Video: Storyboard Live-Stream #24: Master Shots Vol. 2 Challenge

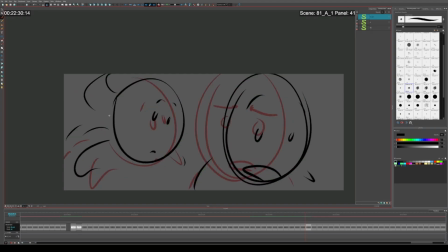sorry, I'm now just drawing her as basically a circle. So he's going to take the lead.
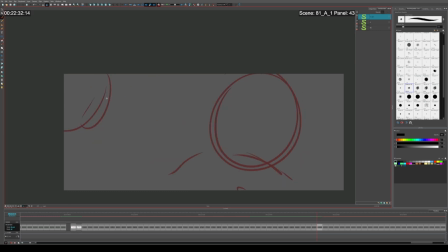And we're going to see what he's seeing. Maybe it's some sort of device. Some sort of...
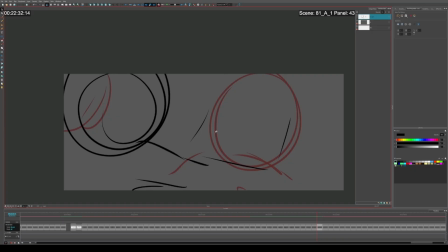Nah, it should be a vault. There should be like a vault with something in it.
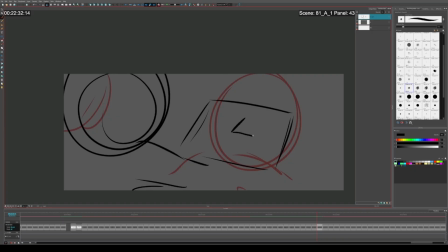Really, there should be a cut here.
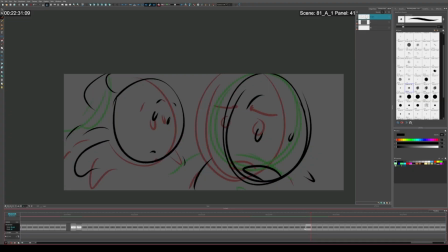The camera shouldn't pan down. There should be a cut because as an audience, this seems like this is a plot point reveal.
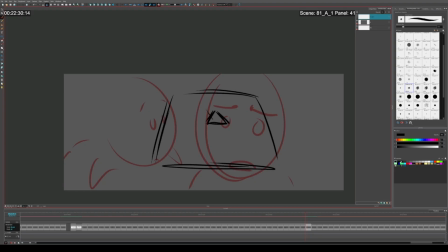And so it is more important that we see what it is he is talking about immediately. My goodness, the opacity tool never does what I want it to do. Okay.
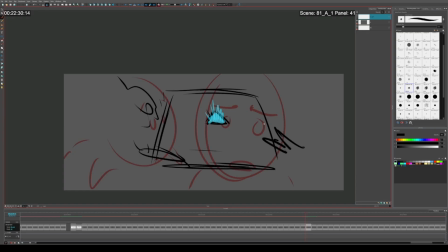Maybe here's like destroyed wires and wreckage, and maybe there's like claw marks on here. Someone else tried to get into this container. Or maybe that implies that there's something living in the wreckage of the ship that they are not aware of.
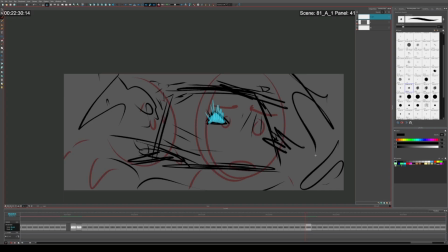Here, I'll have little stuff floating by. Whoa. Little space greeblies will be...
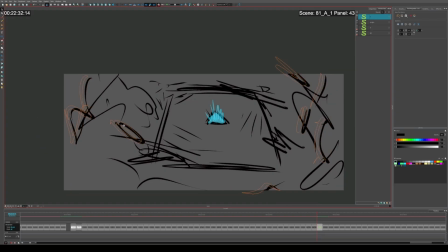something like that. Things floating by in the foreground. And also it gets my frame count up. It makes it look like I'm drawing more than I really am.
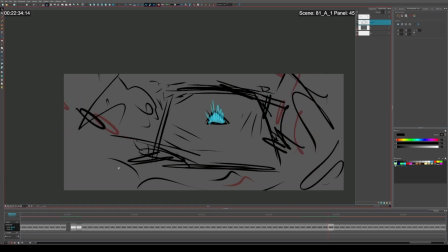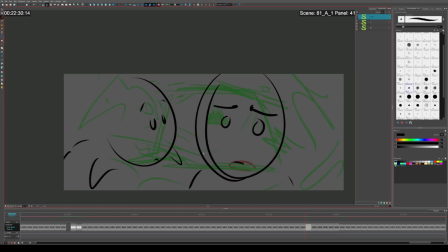Yeah. We should cut when she looks over at it. Where she's like, hmm?
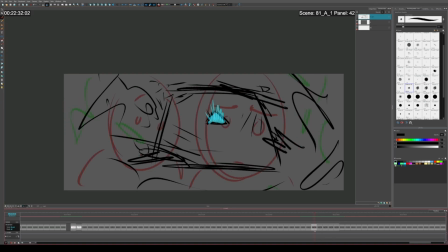And then,
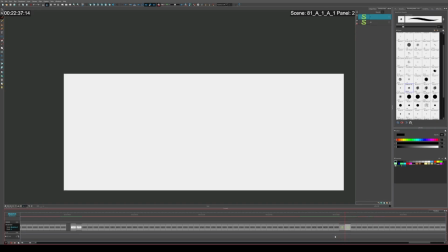oops. Oh no.
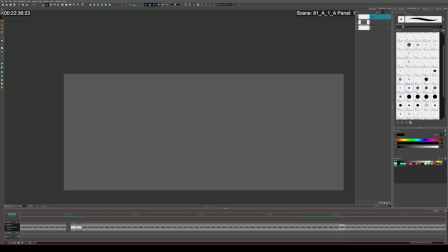Okay, I'm back on track.
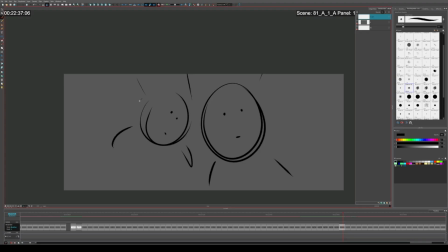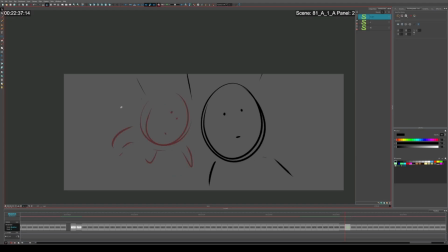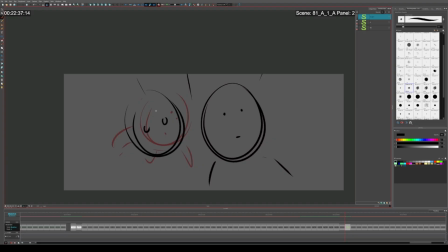She's like, ooh. She's like, what is it?
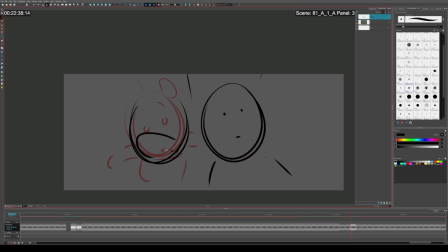That is a very scary expression. That is too big of teeth.